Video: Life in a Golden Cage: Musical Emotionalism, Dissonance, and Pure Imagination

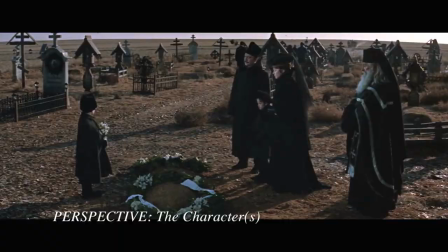(4:16)
We are informed what the character is going through or what they're thinking or feeling based on the music that is specifically composed or played for that sequence. The second perspective that can be found through emotionalism is the perspective of the scene or the sequence itself. In a theory kind of way, I see this personally kind of like as what a montage sequence can do, where the sound, music, or melody draws attention to the scene or the setting. I think of this as Star Wars.
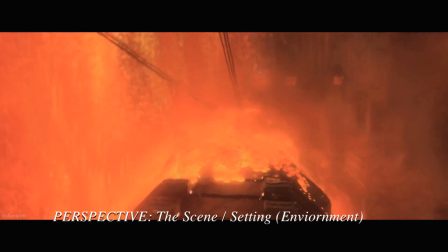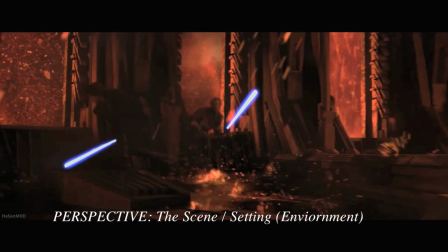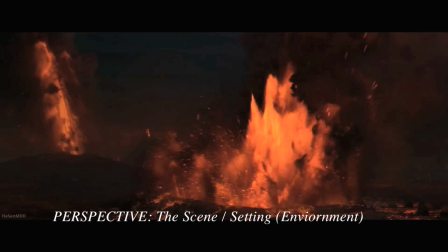(4:58)
where we certainly have the perspectives perhaps of the characters but the music is more so uplifting the scene itself to dramatize or draw attention to the tragedy or the anxiety on screen it's
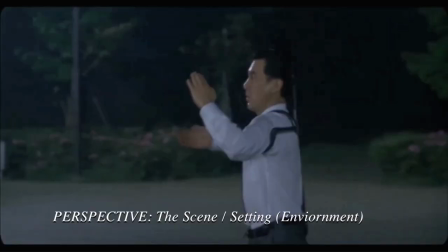(5:13)
not so much about the characters in this perspective but more so the dance itself
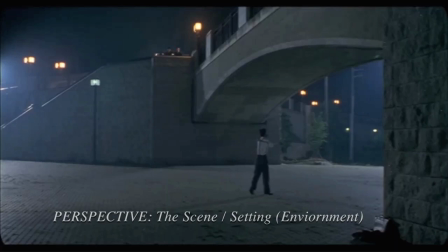the third and final perspective for this theory of emotionalism is the audience or viewer themselves watching and experiencing what is on screen or what is heard from on screen some examples of this can be seen in scenes where the music is deliberately drawing the viewer in whether it be through an extra referential cultural thing or through a specific emotional perspective that is forced on the viewer to have to cognitively deal with.
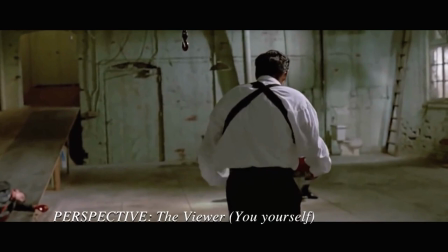(5:59)
This perspective can be found in the brutal Reservoir Dog sequence or
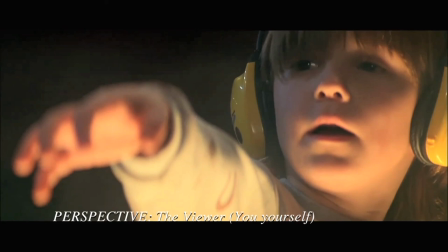(6:07)
the shootout sequence found in Face Off.
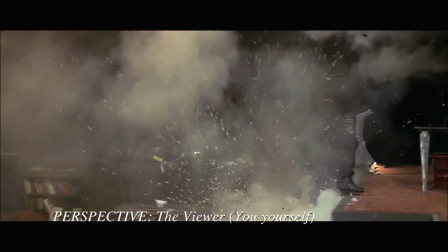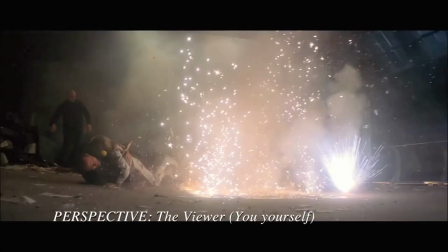(6:20)
Both scenes in this case are engaging the viewer with an emotional perspective with their own cultural knowledge on what is sonically, melodically heard and what those specific songs stand for. Even if the viewer didn't know those songs or where they're from,
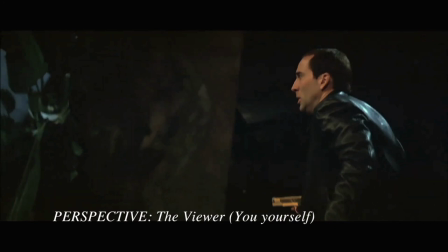(6:37)
the melody is very much combating what is seen on screen, thus bringing the viewer's attention to their own personal moral and emotional stakes in the film. Now, these three distinctions of perspectives are not meant to say that they sometimes don't happen in conjunction with each other.
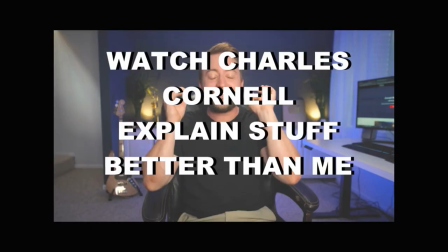(6:59)
Of course, you can have a sequence that transitions between, or overlaps all three at the same time.
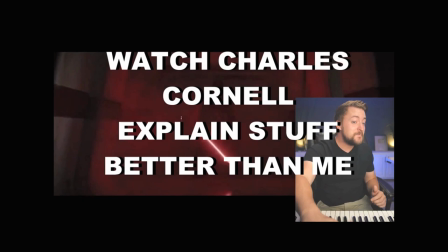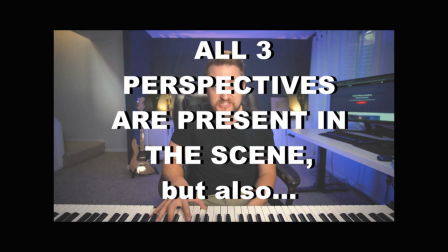But that's what this study and implementation of emotionalism is about. To access a deeper meaning of a perspective, to gain further insight about what is being narratively expressed, it is here that memory and emotional associations and musical technique all meet. I believe through emotionalism, we will be able to unpack Willy Wonka and the Chocolate Factory to provide quantifiable emotional perspectives and legitimize emotional perspectives in the film beyond what the character may be doing in a specific scene in the background. This will be uncovered through the dissonant ambiguity of two highly specific and subtle,
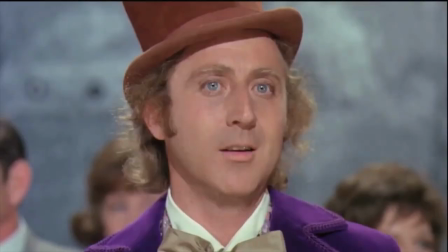(8:07)
but very important, melodic cues in the song, you guessed it, Pure Imagination.
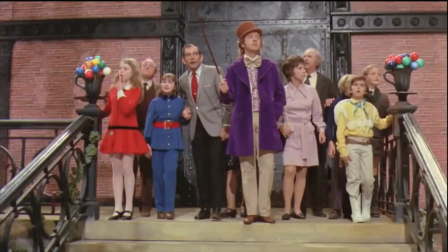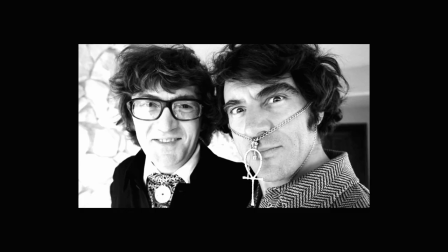(8:21)
Just hang in there. Trust me on this.